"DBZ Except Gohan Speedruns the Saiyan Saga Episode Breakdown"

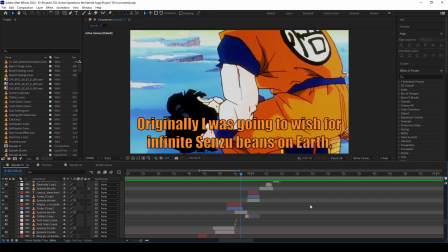1689s
That's exactly why they haven't done it the reason that they didn't ask for infinite sent to beings or the reason that they don't wish for all their problems to not exist is because that would be boring it would be boring if they had infinite sent to beings death already means nothing in the
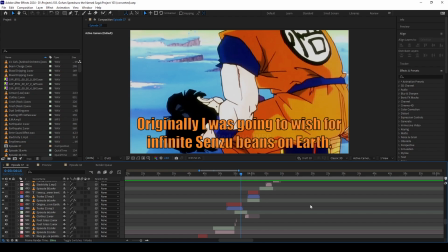1706s
dragon ball universe you can just wish someone to back as long as at least one person is still alive it has no meaning oh no cell killed trunks and so long as we kill cell we can wish him back it's not a big deal it really isn't of course i imagine dying doesn't
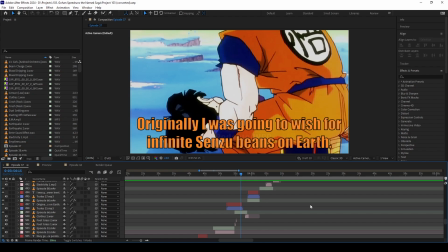1725s
feel good to put it lightly but it's not an issue now if we had infinite sensu beans every problem is is poultry it means nothing oh no someone got their arm cut off okay throw them a sentubene we
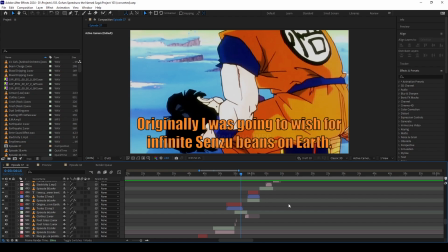1741s
have a bag here that has an infinite amount so that's that's part of the reason why it takes sentubene so long to grow is to limit how many of them there are it just wouldn't be interesting but i decided
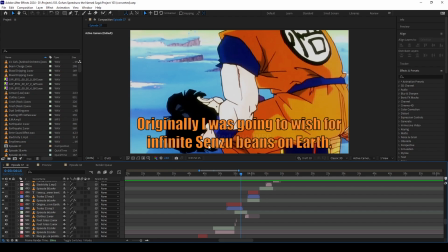1756s
to forego this because we're going to the dynamic saga part of it is if they had infinite sentubenes then like i said every battle loses its meaning because you can just heal up infinitely until the enemy tires out unless they manage to steal the sentu beans in which case then it becomes a problem but yeah well
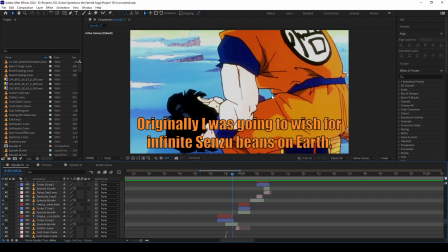1778s
the point is you need to activate the saiyan zenkai boost by nearly dying and then getting healed up and the faster you do that the higher your level will be until eventually you're strong enough to defeat whatever villain is going on that was the plan piccolo
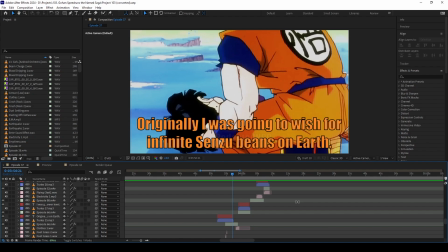1796s
was gonna beat up goku goku would get healed up by sensu beans they would just do that over and over again until goku could one shot every enemy that was the original plan then piccolo just randomly died because it was scripted so instead we have to do that for gohan and we'll talk a little bit more
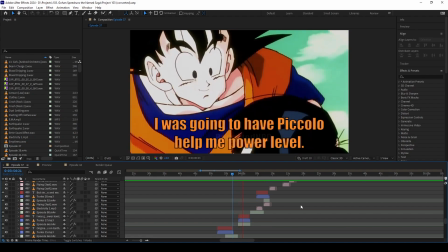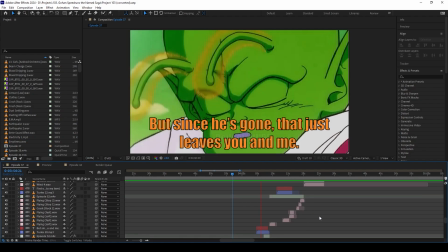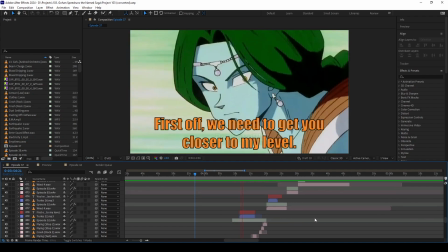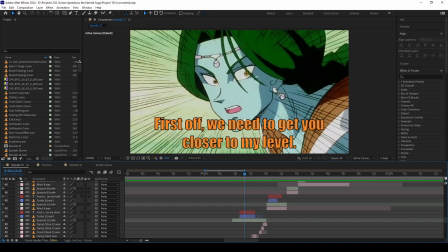1832s
I thought about trying to get Zarbong's lips here, closing them so that he doesn't speak, but I decided it wasn't that big a deal.
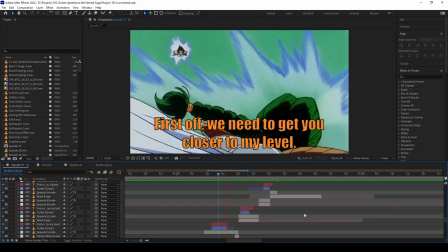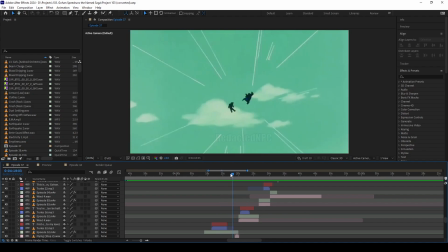1845s
The sound effect there is another thing that I really struggled with. What sound to make for them flying, what sound to make when they clash, because the sound that they actually use in the episode
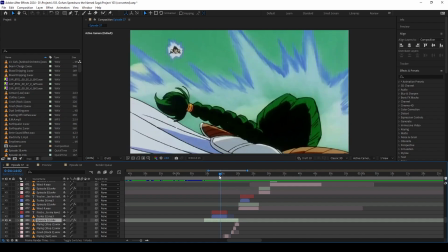well first off has music so this is probably going to get hit by copyright
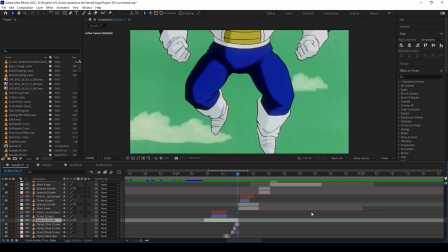1870s
it's not something that i could very easily extract myself so i just added my own
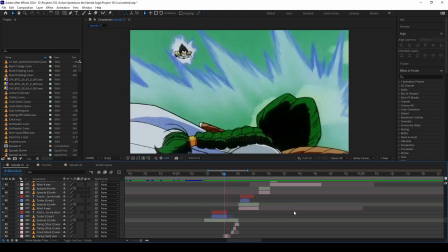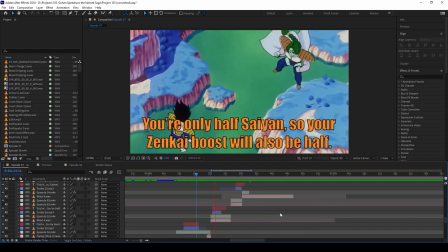there was no reason for me to add this you could argue that the zenkai boost is just as powerful for half Saiyans since they have more potential and they're able to grow more than Saiyans,
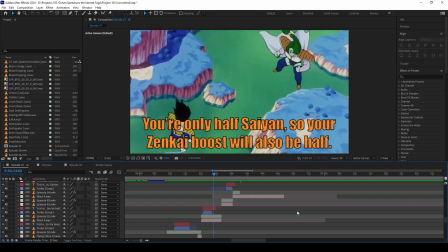1898s
but I just wanted to make Gohan suffer more because I thought that would make it more interesting. Also made more sense to me this way.
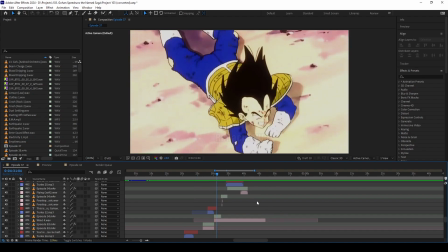1911s
We don't know how long they spend on Namek, so I decided to just say, okay, we're just going to power level, we're going to keep doing this for the next few hours because they could spend days on Namek it could have been weeks because Namek has two sons there's no way for us
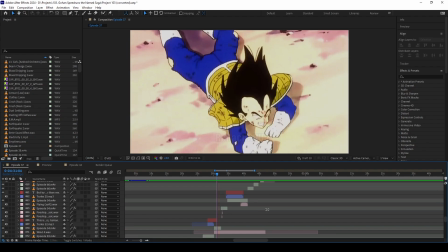1924s
to track the number of days that go on unless someone at from earth tells them but no one does